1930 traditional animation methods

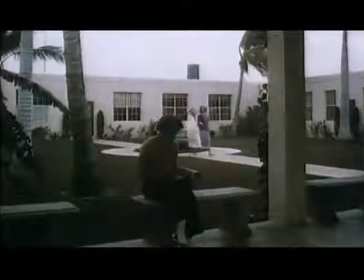0:33 Florida, home of the Fleischer Studios, where the latest scientific developments are employed in the art of motion picture cartooning.
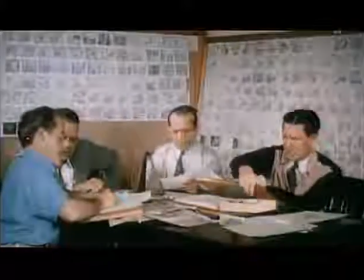0:40 Leading experts are gathered in production conference on the famous cartoon, Popeye the Sailor Man.
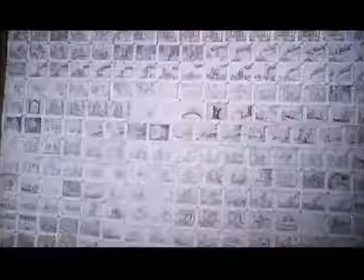0:46 Hundreds of drawings comprising the results of their deliberations are arranged upon surrounding walls.
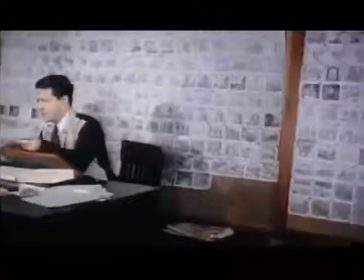0:51 The pictures representing highlights in the story's development are shifted around as department heads plan or change details of production.
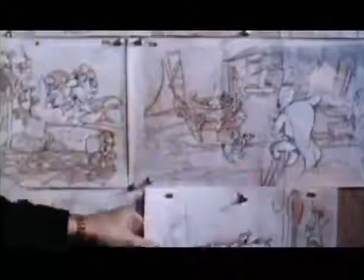0:59 Known as idea or key drawings, they are given to a group of artists called animators.
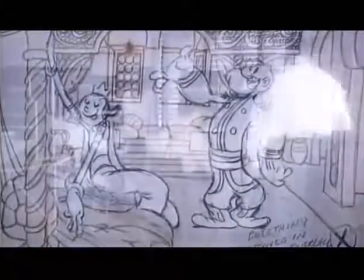1:03 The animators further develop the idea by making additional sketches,
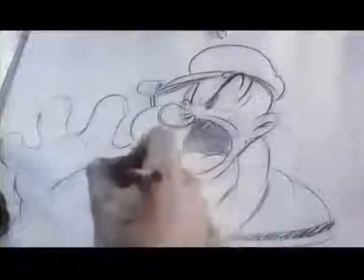1:07 each one of which bears a slight change in picture alignment and figure contour in order to depict a degree of progressed action.
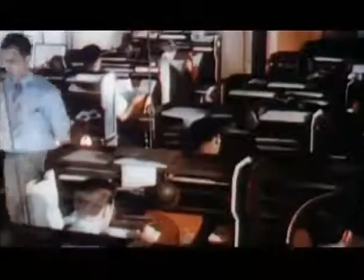1:15 As there are hundreds of pictures to be animated, the routine drawings in between the key pictures are filled in by other artists who are called in-betweeners.
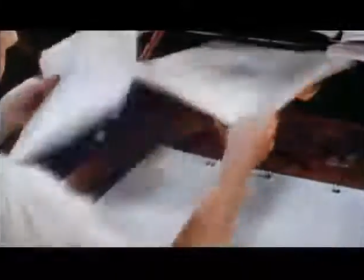1:25 If you've ever flipped the pages of a pad of pictures drawn in sequence, you have no doubt observed how the action creates the illusion of motion.
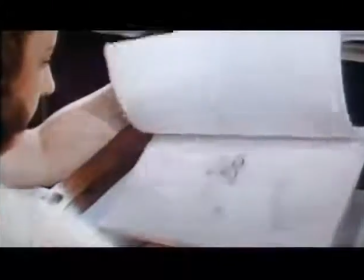1:32 From the in-betweeners, the pencil drawings pass on to the cartoon inkers. The inkers trace the sketches on squares of celluloid.
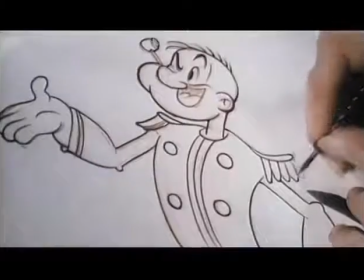1:40 For short, they are called cells. They provide the characters with an invisible support and facilitate their arrangement with other figures as well as backgrounds.
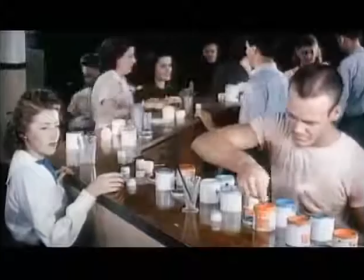1:48 The ink drawings are then filled in with color. At the stockroom counter, painters or fillers in replenish their ever-dwindling color supplies.
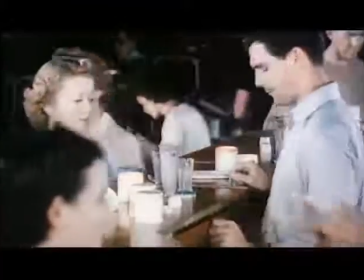1:56 Great care must be exercised by the paint mixers.
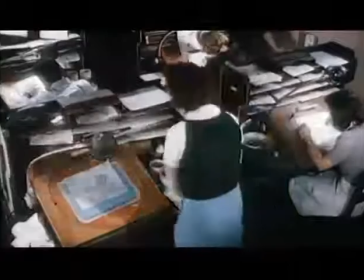1:59 As a large group of painters are currently working with the same colors, the shades that all are using must match perfectly.
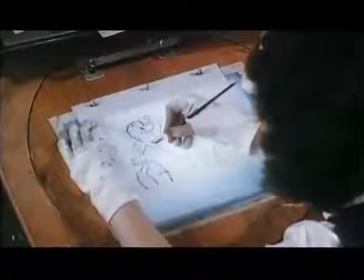2:06 Any variance in color will be noticeable on the screen. In filling in the outlines, the figures are reversed as the paint is applied, so the cells,
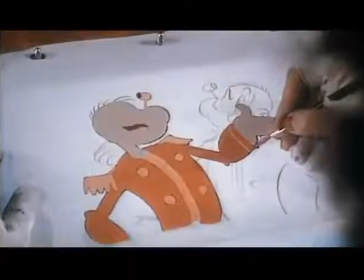2:14 when placed before the camera to be photographed, will present a smooth, glossy surface with no suggestion of paint or brush lines.
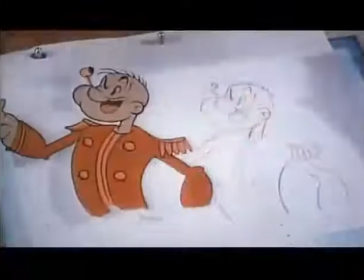2:21 Now the characters must be provided with a fitting environment.
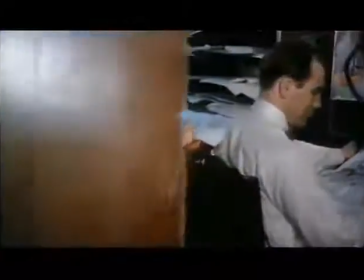2:25 In this department, settings are designed and decorated by artists whose work is just as important and perhaps more complicated than figure animation.
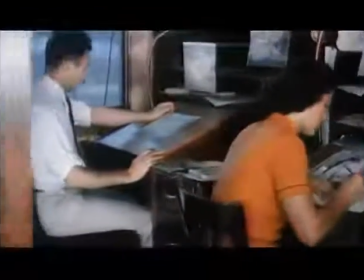2:33 It also entails a similar degree of repetition.
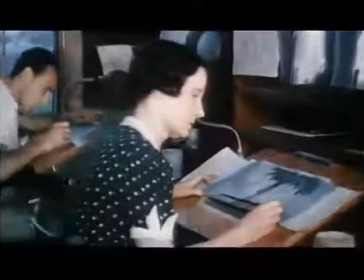2:37 These artists supply landscapes, street scenes, buildings, exteriors and interiors, as well as furnishings.
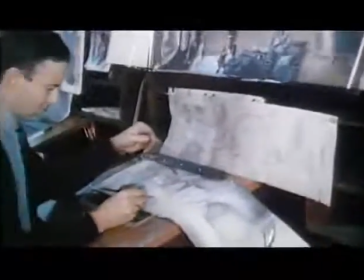2:44 They must be adept at creating the illusions of wind-blown clouds, waving palm trees,
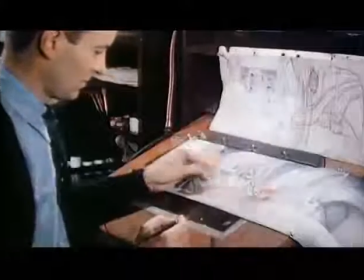2:48 rolling seas, moving vehicles, and other effects that suggest activity.
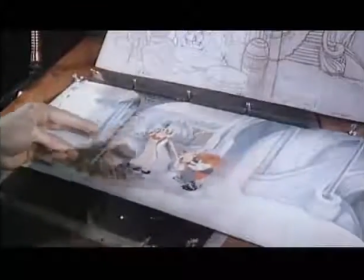2:53 The character drawings are used to aid them in obtaining proper figure placement in relation to backgrounds,
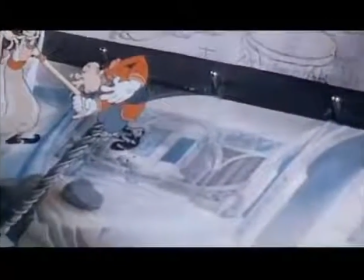2:59 also to aid in creating perspective and scene composition when the celluloids are assembled before the camera.
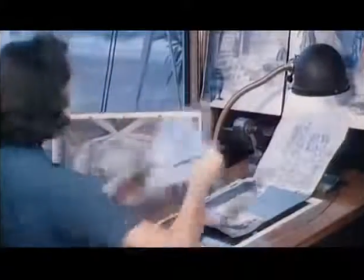3:05 For instance, Popeye's girlfriend, Olive Oil, must appear in normal relation to her patio doorway.
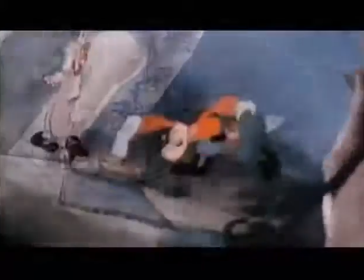3:11 And it would never do to let Popeye miss the rug when he bends his painted knee in ardent admiration.
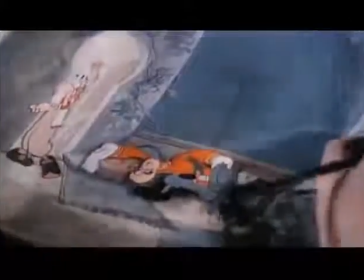3:17 Many cells or pictures are required to complete this action. Now the thousands of celluloids bearing figures and backgrounds go into the long routine photographic process.
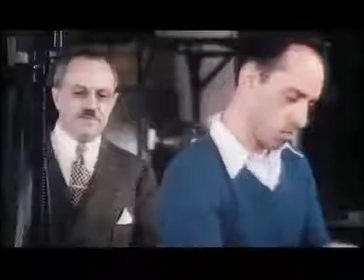3:26 All departments of the studio are supervised by Max Fleischer, veteran cartoonist.
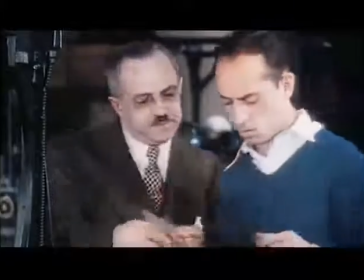3:32 In bringing the spinach-inspired seagoing strongman to the screen, he is known as Popeye's Filmland Papa.
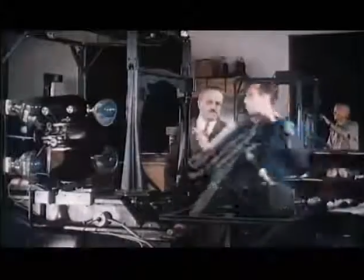3:38 One at a time, each drawing is placed in a holder, and a single exposure is made on film.
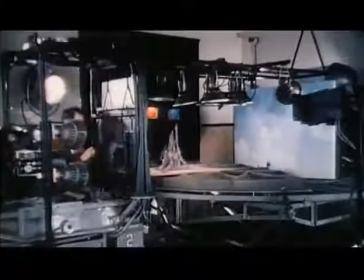3:46 Upon this new apparatus, actual scenes are constructed to convey the idea of depth and to permit the movement of backgrounds.
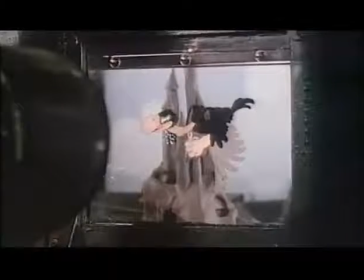3:53 For instance, many drawings of this bird must be photographed, each one with the wings and other lines of body contour in slightly changed positions.
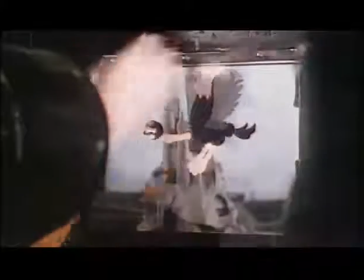4:01 Also, with each exposure, the background is moved to create the illusion of flight.
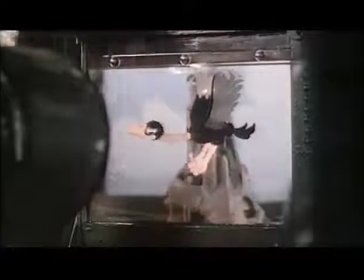4:06 The process must be repeated many times with all characters and accessories that simulate motion.
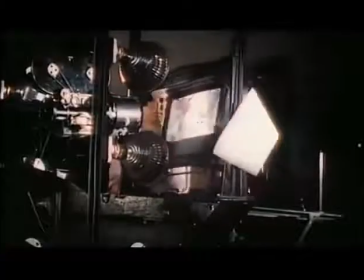4:11 When it is realized that hundreds of sheets of celluloid, each bearing characters, properties, or scenic effects,
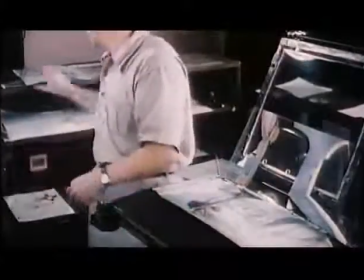4:17 must be superimposed one over the other so that figures will pass and repass each other in photographic action,
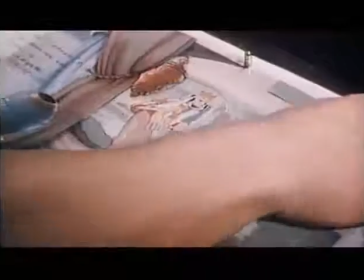4:24 thousands of exposures become necessary to complete the entire motion picture.
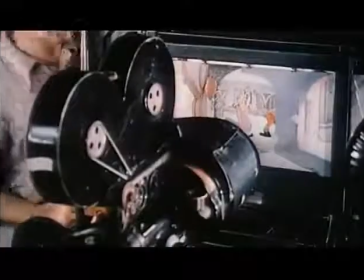4:29 The production of film cartoons is long on routine and heavy with detail, and requires considerable special equipment.